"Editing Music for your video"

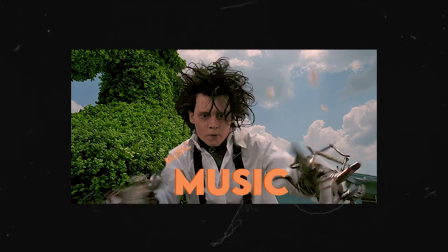Today we're editing music, trimming it down, choosing the parts of the music we want and stitching them together. And I'm going to illustrate why you want to manually trim a track instead of having a software do it for you.
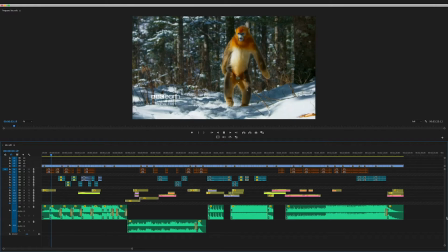So I have this edit here for BBC 7 Worlds 1 Planet. 4 music tracks in this edit.
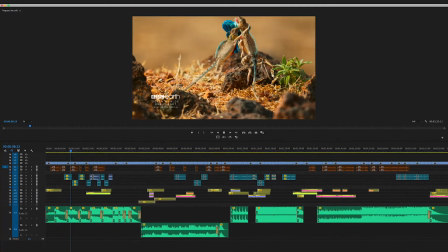We're going to use the music in this as examples. First one here for the cold open, we'll start with that.
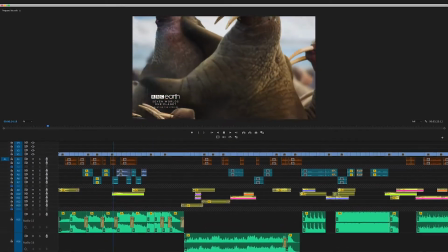Let's just break down this track and hopefully we learn something from this exercise.
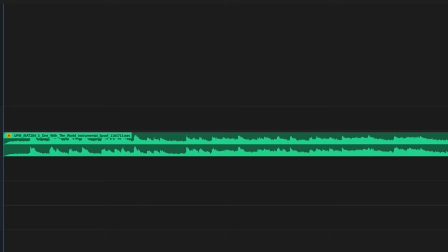This track is called One with the World, very apt for a nature documentary. 4 minutes long, we're going to cut it down.
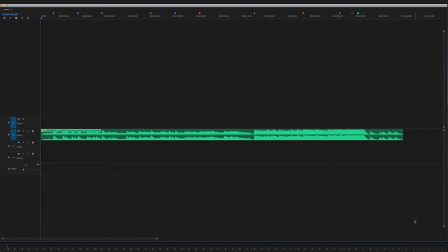Obviously I had to prepare for this video, so I put these markers up top to help move this process along.
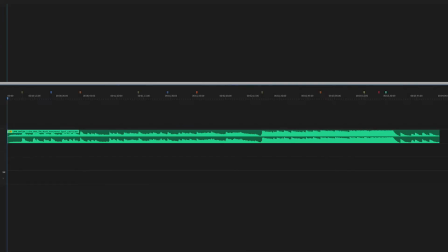We'll listen to the track as we go through it. I'm just going to cut up the track according to these green markers. So why have I done this? These are different sections of the track, so cut them out based on the first beat of each section. So music with beats will always be easier to cut because they are very clear indications of where your edit points should join.
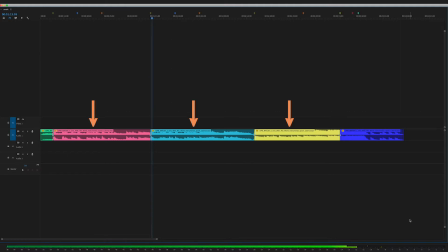So these parts of the track are exactly the same, but as it progresses, more instruments are added. So the track becomes bigger and bigger. And if I lay them over each other, all the beats match.
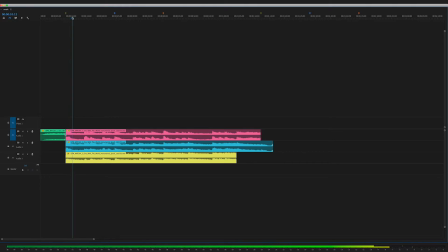You can also see from the waveforms that they all line up.
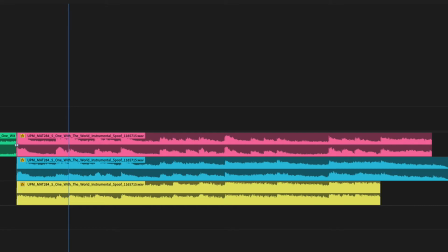What this means is that I can shorten the track by using different sections from any part of this track, and if I time it right, it shouldn't sound stupid.
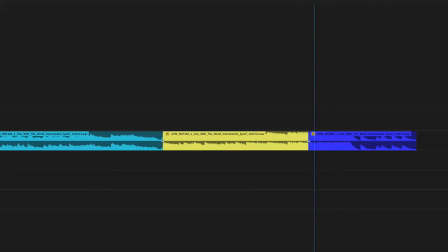This last section here has a bit more fanfare, different from the first 3.
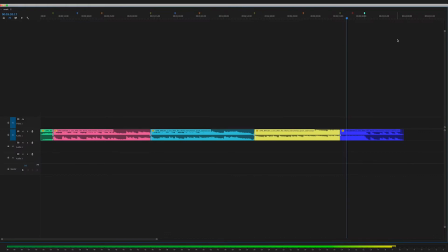So I don't really have music terms for what things are called, so I'm just going to do it and hopefully it'll all make sense.
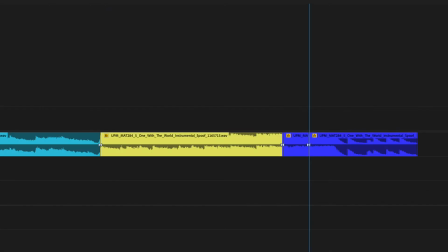I'm going to make a cut point here where the music starts to change, and also a cut point where my ending beat is, because 100% I want to keep that end beat. These orange markers up here are the midpoints of each section. I'm going to add a couple more cuts.
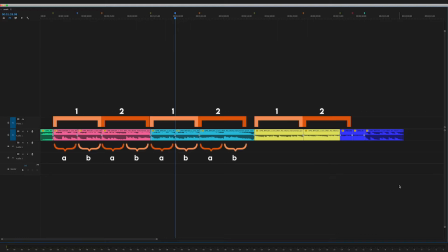Okay, let's pause for a bit. I'm just going to indicate things so we know what's going on. So ideally, when we cut music, we want to maintain the integrity of what has been composed. So this is what I want from the track. Pink 1A, blue 1B, yellow for part 2 because that's where the bigger beats are, and parts of dark blue to end.
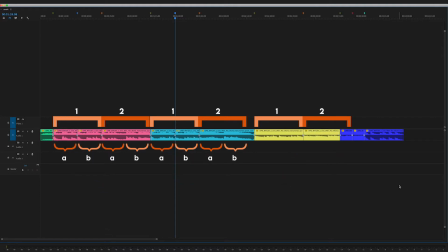So why do I want the pink and blue? Why can't I just use either? I mean, you really can do whatever you want, but as I mentioned before, the music gets grander and grander as it progresses,
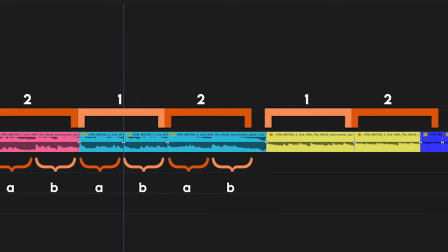and yellow is quite epic, so I want a gradual progression to that epic rather than epic come out of nowhere.
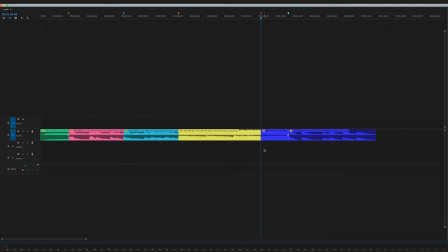Okay, delete. This one, don't want, delete. I want to end with this beat, don't want these smaller, slower beats, delete. Don't need so many beats at the end, trim, add a dissolve.
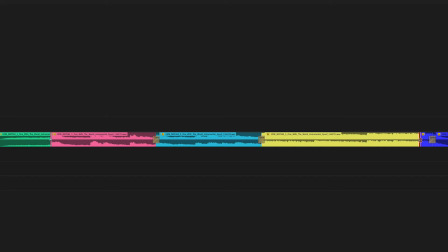You might also want to add dissolves at the other cut points because you want your instruments to bleed into the previous section.
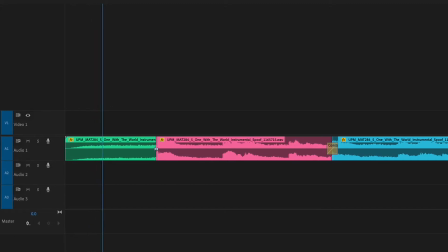Let's have a listen.